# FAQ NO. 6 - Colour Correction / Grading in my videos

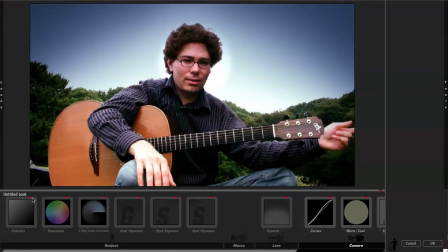246s
Now what I'm going to do is take off the filters one by one just so you can see what they achieve. Now a lot of this is to do with how the filters work together, so by taking them off we learn a little bit, but you have to bear in mind it's to do with the whole lot. Now the really important filters that I added myself,
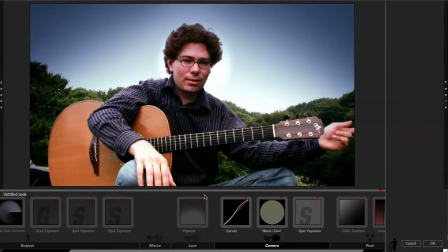264s
if I did build this on top of a look, like I said, I can't remember, with a vignette, and you can see that makes a huge difference to the sky.
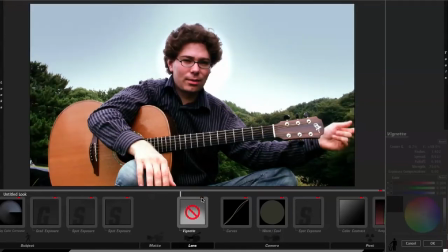272s
I actually usually add a vignette to a lot of my videos. I quite like the way it looks.
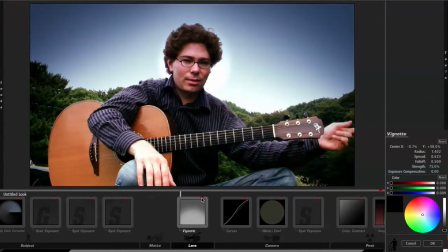278s
It tends to focus the whole image in towards wherever the centre of the vignette is positioned, whether that's the centre of the screen or off to one side, so it focuses the viewer's attention.
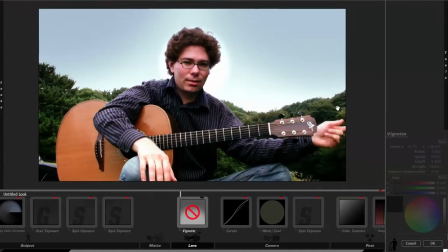291s
And in this case it is, and I'll zoom out so you can see this, quite a large vignette,
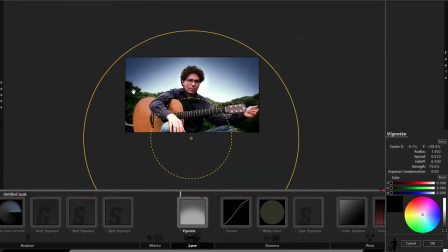298s
so we're just getting the top arc coming in over the sky, missing my head somewhat. I didn't want to bring it too low because if I did, then it would obviously darken my face and that would look a little bit strange.
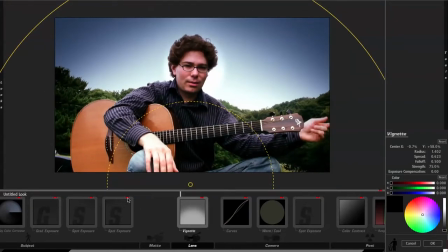312s
So that's how the vignette was working out. Now on top of that I have a couple of spot exposures added in, and as you can see those spot exposures just help to darken the corners of the image just here,
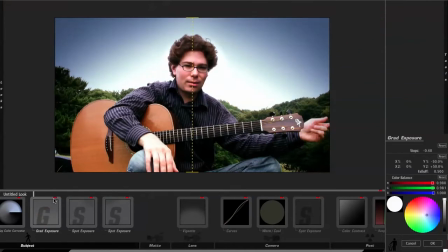327s
and then I've got a grad exposure over the whole lot coming down.
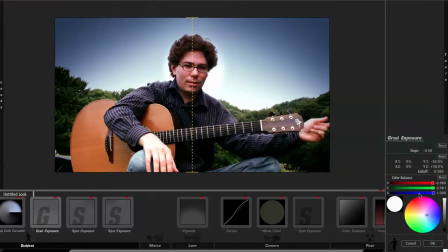332s
Now the graduated exposure just there has actually got a hint of blue in it, and that hint of blue really just brought the sky back in a bit. It doesn't look entirely natural, but I think that it looks a lot better than it did when the sky was completely blown out.
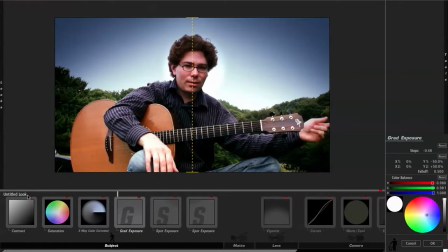350s
Now I'm just going to go through and take the filters out one by one, starting on this side. So we've got the contrast first. Now in this situation the contrast is actually reduced to start with. That flattens the image out a bit and allows you a little bit more leeway when you're grading.
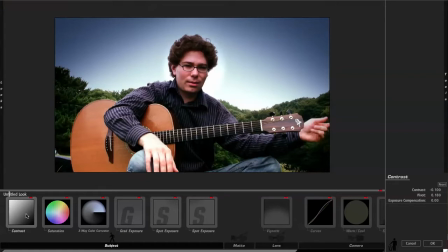364s
I'm not an expert on grading, but from everything I've learnt, it seems like a lot of the grades within looks and a lot of people who are grading will actually start off with a contrast filter to knock the contrast down a bit.
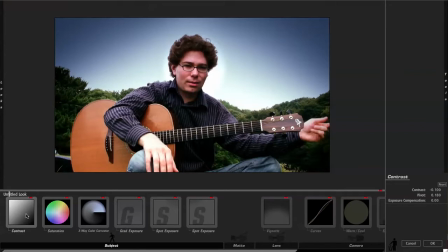378s
On a camera like the Zacti, it tends to record things and make them pop a little bit, so it's got quite a lot of contrast built into the image, as it were, coming straight out of the camera. If I was shooting this now using my Canon 550D T2i,
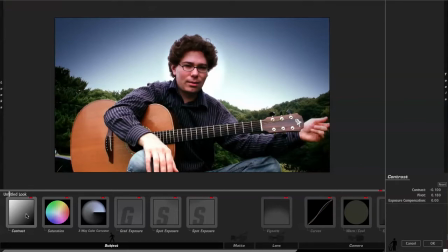396s
then I might well record this with a flat picture style, which wouldn't do anything to flatter the image. It wouldn't be over contrasty. In fact, it would look quite nasty at the camera even, but it would give you a lot more to work with.
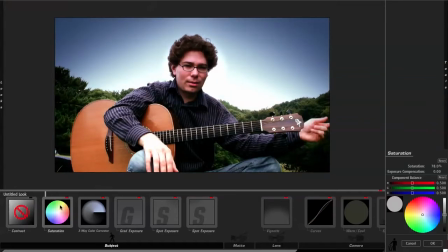409s
So in this situation, the contrast being brought down first of all, take that out. Saturation is also reduced at the front end just here.
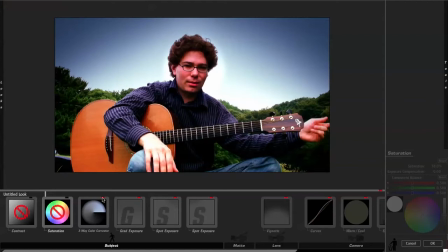418s
Three-way color corrector, and as you can see instantly just there, when the saturation mask there is taken off, everything looks far too saturated. My face is all red. The trees look quite nice, but everything else is just a little bit unnatural.
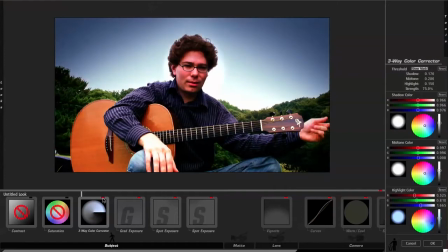434s
We take off the three-way color corrector and we see that the sky turns from being blue to being rather yellow.
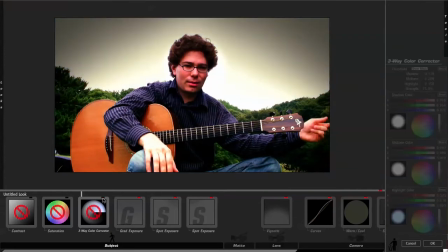442s
So three-way color corrector there is bringing quite a lot of blues back in, and it also helps to sharpen up the greens a bit.
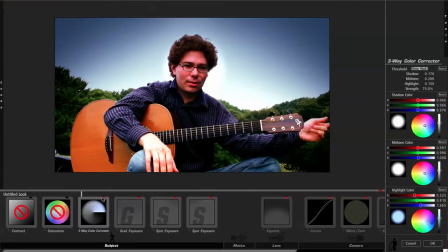448s
With the yellowness in there,
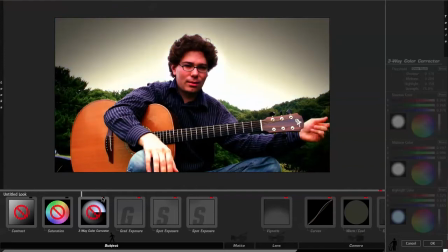451s
they look a little bit, I don't know, nasty.
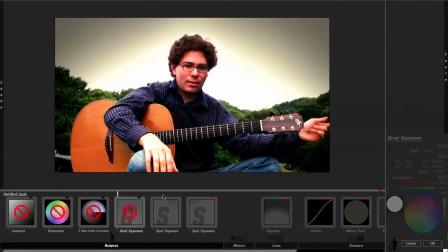457s
So that's what the color corrector is doing. Take that off. Grad exposures off, and the spot exposures off.
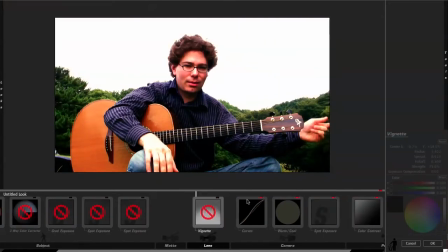466s
Vignette off. Curves are an extremely powerful tool. When I made this video, I didn't really understand how to use them that well. So this is pretty much one of the standard curves that were built in. Might be the film style curve.
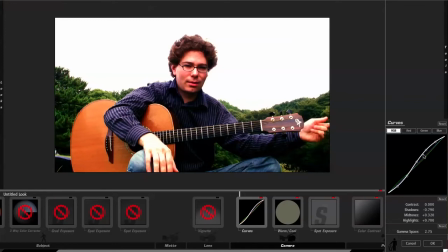483s
So in this one, you can see that it's adding a little bit to the top and high end and dropping a little bit off the bottom end. In the greens, it's scooping a bit at the bottom out and a little bit at the middle by the looks of it.
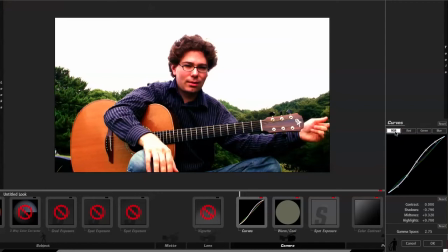495s
Reds are pretty much flat and the blues are pretty much flat. Let's take that off. Now you have to bear in mind that all of these are stacking together, so individually they don't make the image.
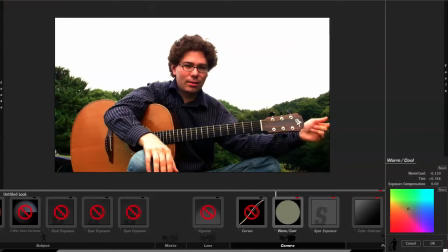508s
Warm cool, and this one's set to cool things down, warm things up a little bit. So if we take that out, it should look a little bit cooler, and it does. At that point, it's probably bringing a little bit more life back into my face, because if we applied all the other effects, it could well make me look a little bit blue and a little bit drawn.
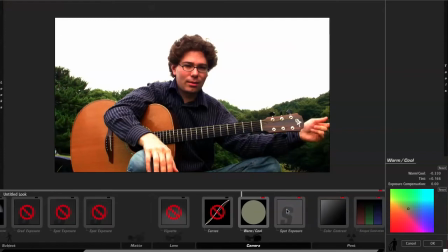528s
So that one is giving me a bit of blood, which is nice, makes me look human. Take that one off, and spot exposure just here. I added that one just about last, I think, even though it's just here in the chain, just to bring my face back up,
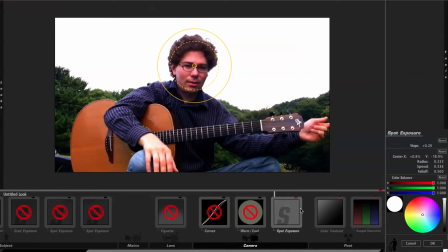543s
because with everything else that was applied, obviously my face was starting to get dropped a bit in the background, so it just helped to bring me to the front, and in combination with the vignette that worked quite well. So we take that off. Color contrast, and we can see that makes a huge difference just there. At the end of the
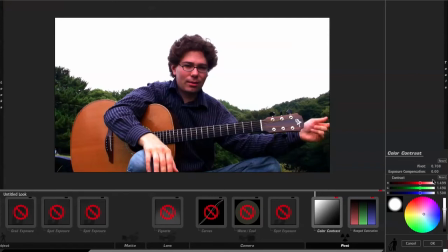563s
video just here, I'll just switch that one on and off, and you'll see that that actually makes the image pretty much.
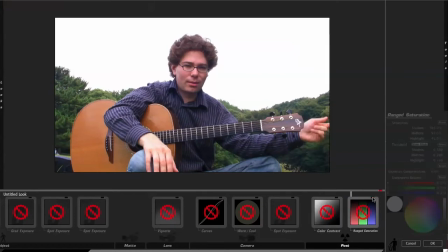571s
And then the range saturation. This one is a little bit more subtle, you can't really tell. If you look at the right hand side just here, you'll see that the shadows have been upped, so there's more saturation, more colour saturation in the darker colours,
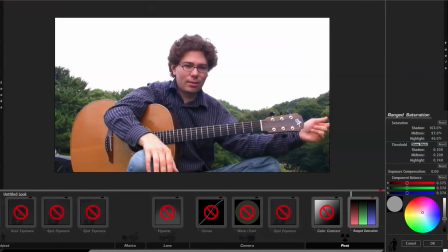588s
slightly less in the midtones and even less in the highlights. I've messed around with this actually a bit when I've been just going over this video, and I'm thinking that maybe I'd like the highlights to have a bit more saturation, but as we've added everything earlier in the chain,
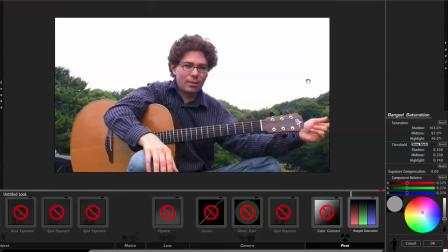602s
we'd have to go back and adjust that, because if we bring that up now, it will make everything else unbalanced and seem a bit unnatural. So that's with nothing on at all, and we'll just go back and add things in from the other end this time.
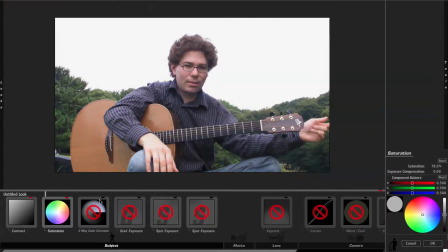615s
Just do this quickly. So you can see, by adding those two in,
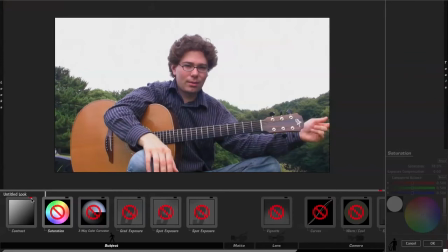621s
the image has been flattened down compared to what it was before, where it's relatively contrasty.
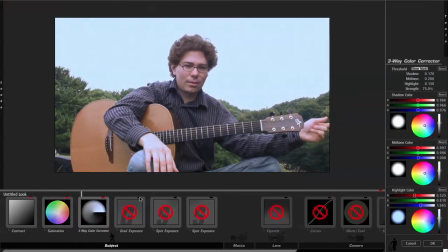630s
That's flattened it, and then we go to work, adding some blues back in, adding the grad exposure, the spot exposures to darken the sky.
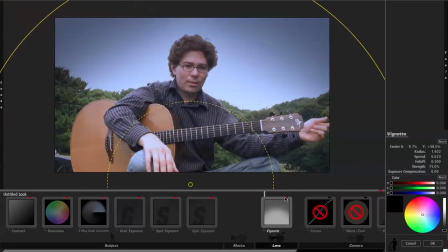639s
The vignette darkens it even further, focuses it in.
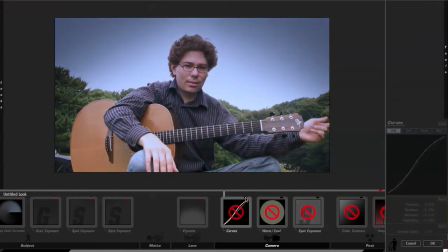644s
Curves just add a bit of contrast and a slight colour correction.
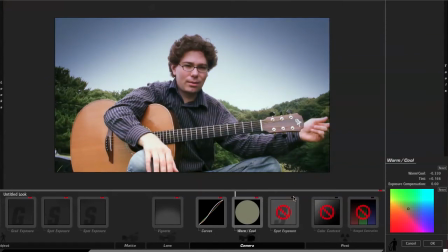650s
The warm cool adds a bit of life back in. Spot exposure on my face to bring it up.
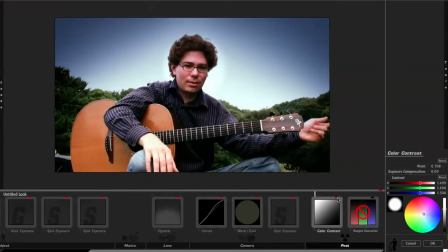655s
Here comes the big one, the colour contrast. Brings the whole image back together again, perhaps a little bit too contrasty. And then the range saturation, you'd be hard pressed to see the difference that that's making, but I like to think that there was a difference.
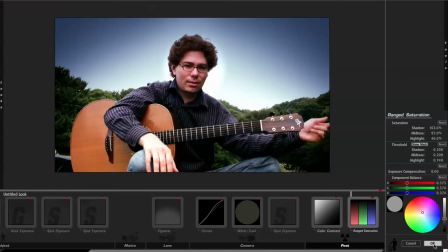672s
We always do these things and then realise that it made no difference at all. So that's my workflow. Magic Bullet Looks is an extremely powerful program. I use it to the best of my abilities, but again, I'm no expert. If you're interested in this kind of stuff, I recommend you check out Philip Bloom, because he's got some interesting videos on colour correction,
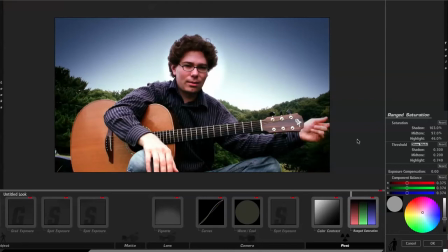692s
and his videos are interesting in general, so perhaps have a look through. I might try and place a link somewhere down below to take you to one of the videos he made on colour correction, actually specifically using Magic Bullet Looks, and that was one of the catalysts for me actually getting this program.
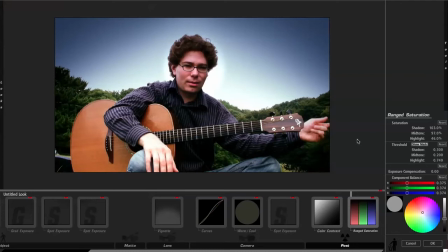710s
This works incidentally as a plugin within Final Cut, so they do other versions for other platforms. I can't remember off the top of my head. It's by Red Giant Software, so if you are interested, it's a relatively expensive program,
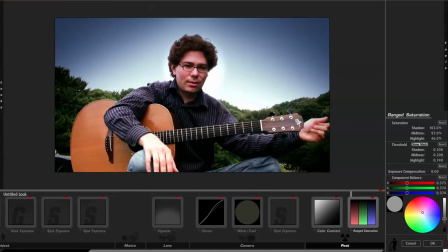724s
but they do other smaller programs, and you can actually get Magic Bullet's Colorista 1 for free if you're a little bit interested. Now, a lot of the things that you're doing here with color correction can be done within a program like Final Cut Express, Final Cut Pro, Adobe Premiere.